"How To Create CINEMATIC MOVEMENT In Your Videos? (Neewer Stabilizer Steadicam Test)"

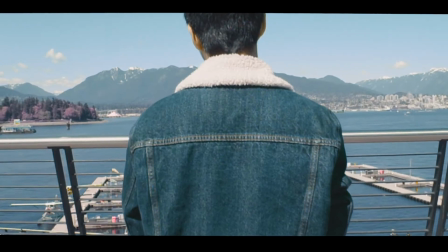0s
So in this video, I'm going to show you why you need to have cinematic movement for your cinematic videos. Stay tuned.
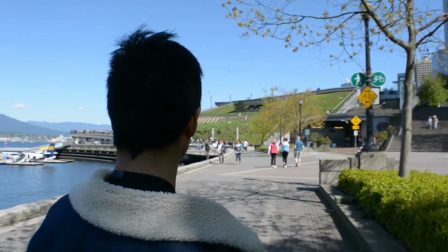9s
So when it comes to shooting any type of movie-like or cinematic or very epic looking videos, you want to have movement for all your videos.
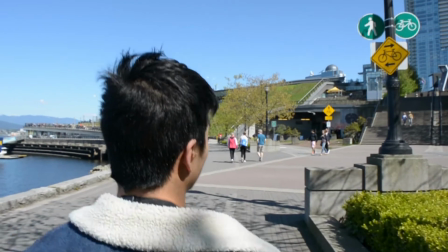18s
Because if you just have a still video of a still subject or a still whatever you're trying to film, then you might as well just take a photo. The whole point of video is to make sure there's movement.
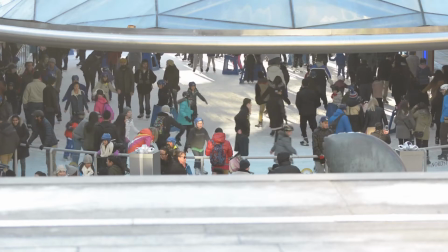29s
Whether that's time lapses, you want some time of movement going, or a subject that's like talking,
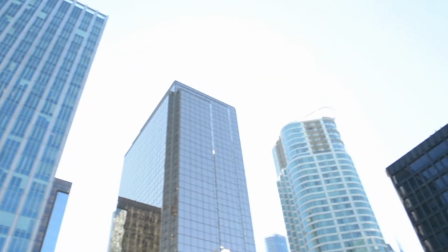35s
you want overlaying B-roll images or videos, you always want constantly to have something moving within the frame. I'm not talking about like it's a matter of speed, but as long as there's something going from left to right, right to left, forward and back, movement is what separates and immerses video from photos.
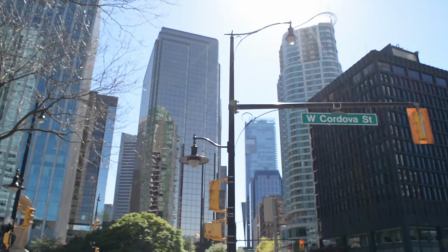55s
Here are a couple examples of how you have cinematic movement. For example, one, you can do any type of tilt or pan.
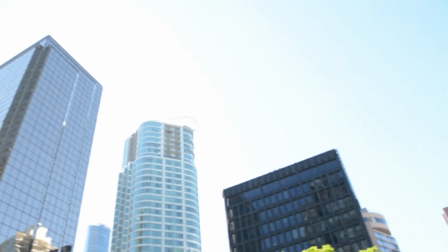63s
So you tilt your camera left to right. That is camera movement. Or you can go up and down, left to right.
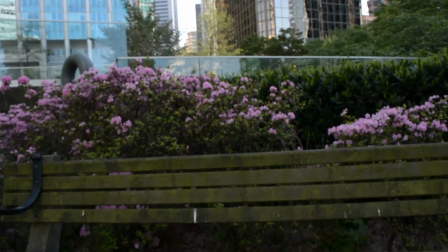69s
And you really want to experiment with that. Another type of my favorite movement is tracking movements. In other words, you have your subject and you have them walk a certain way, and it's essentially a third-person view of whatever story you're trying to tell. And these are some of my most favorite type of tracking shots, is because one,
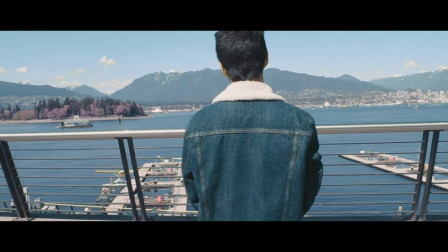91s
how epic is it when you're able to see your character and you're able to essentially immerse yourself within their environment.
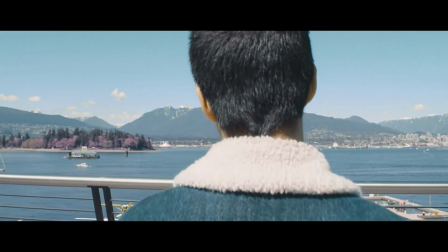98s
You're essentially right behind them seeing exactly what they see. So for this prime example, I had my friend Poi, and I had him pretend to be a talent or subject that I was going to be filming for.
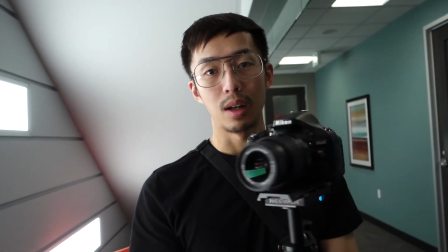111s
So when it comes to having cinematic movement in any video, well,
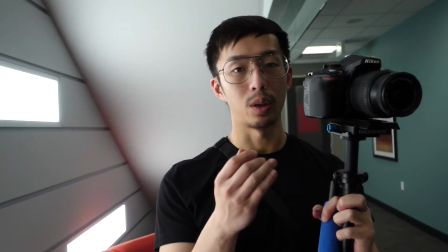116s
what you'll need is a Steadicam or any kind of, whether that's a gimbal, to have your camera movements much more smoother.
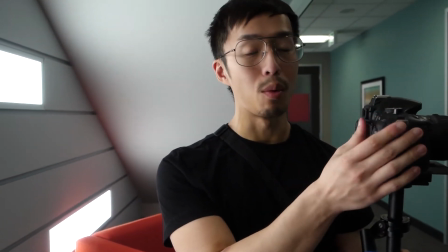124s
And for this specific video, how you get more cinematic movements is that
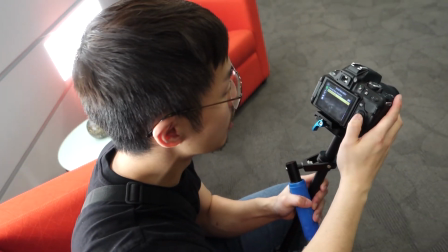129s
I like to film in 60 frames per second.
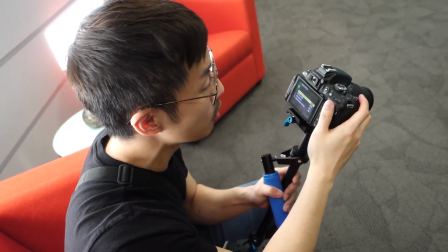134s
What that does is I'm able to track whoever in slow motion, and
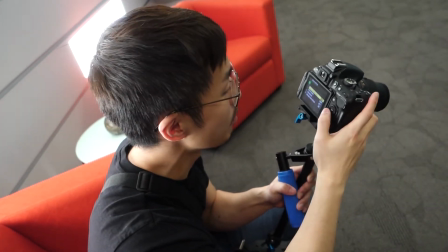140s
let's be honest here, everything in slow motion looks pretty epic. So I put my camera here to 60 frames per second,
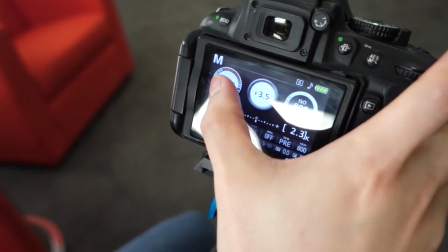151s
and since it's in 60 frames per second, I want my shutter speed to be 1/60 times 2, whatever that is.
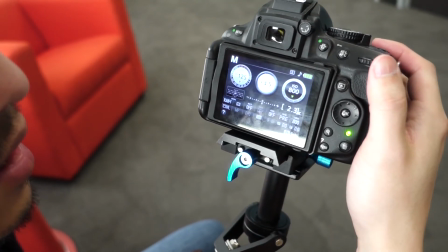158s
So that's 1/120, or closest as I can get. And then since we're gonna be outside, I'm gonna change the aperture to around
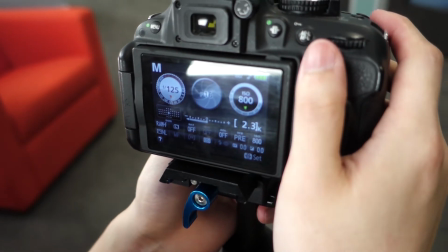168s
I'd say f16, since it's pretty sunny out now, and I don't have to worry about whether or not I'm gonna be
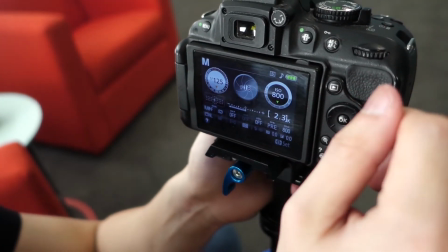174s
in focus, because once you're at f16, almost everything is gonna be in focus, so I don't have to worry about like manual focusing and auto-focusing on a Nikon.
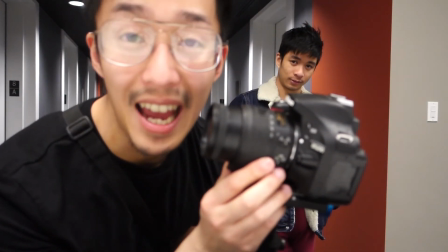181s
You wanna make sure you use, especially if you use a Steadicam, you wanna make sure your lens has VR option on your camera,
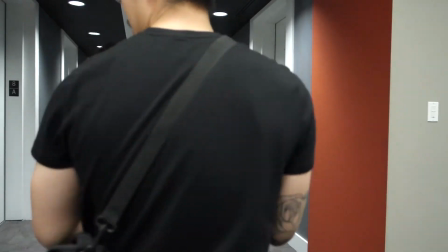189s
and I'm shooting in 60 frames per second. So what I'm gonna do now is, Poi, I'm gonna need you to walk.
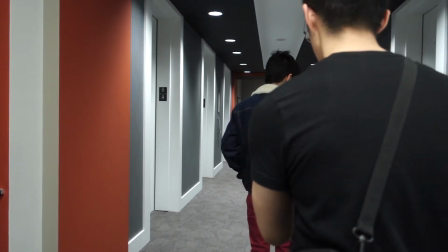197s
I'm gonna tell you, but just walk at a normal pace right now. Okay, walk. I'm gonna follow you from behind.
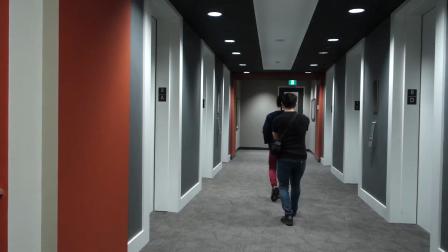203s
A little slower, a little slower, a little slower, and turn left.
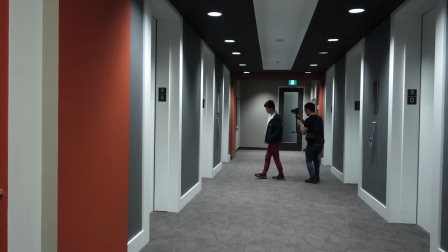209s
Okay, let's make a little loop. Go back to the camera. Walk straight and action.
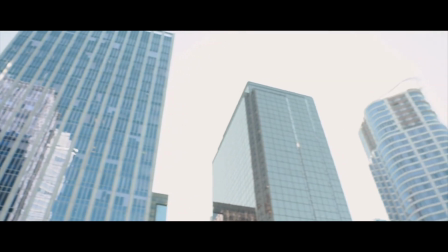214s Ryan Little. Japan.
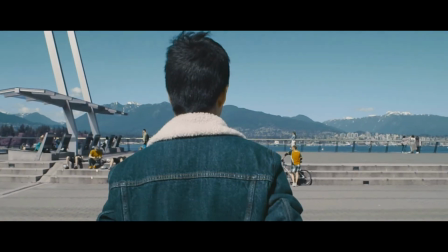So all I did was, for my Nikon camera, I made sure that, one, to make these cinematic movements even more dramatic and more epic, is that I filmed in 60 frames per second.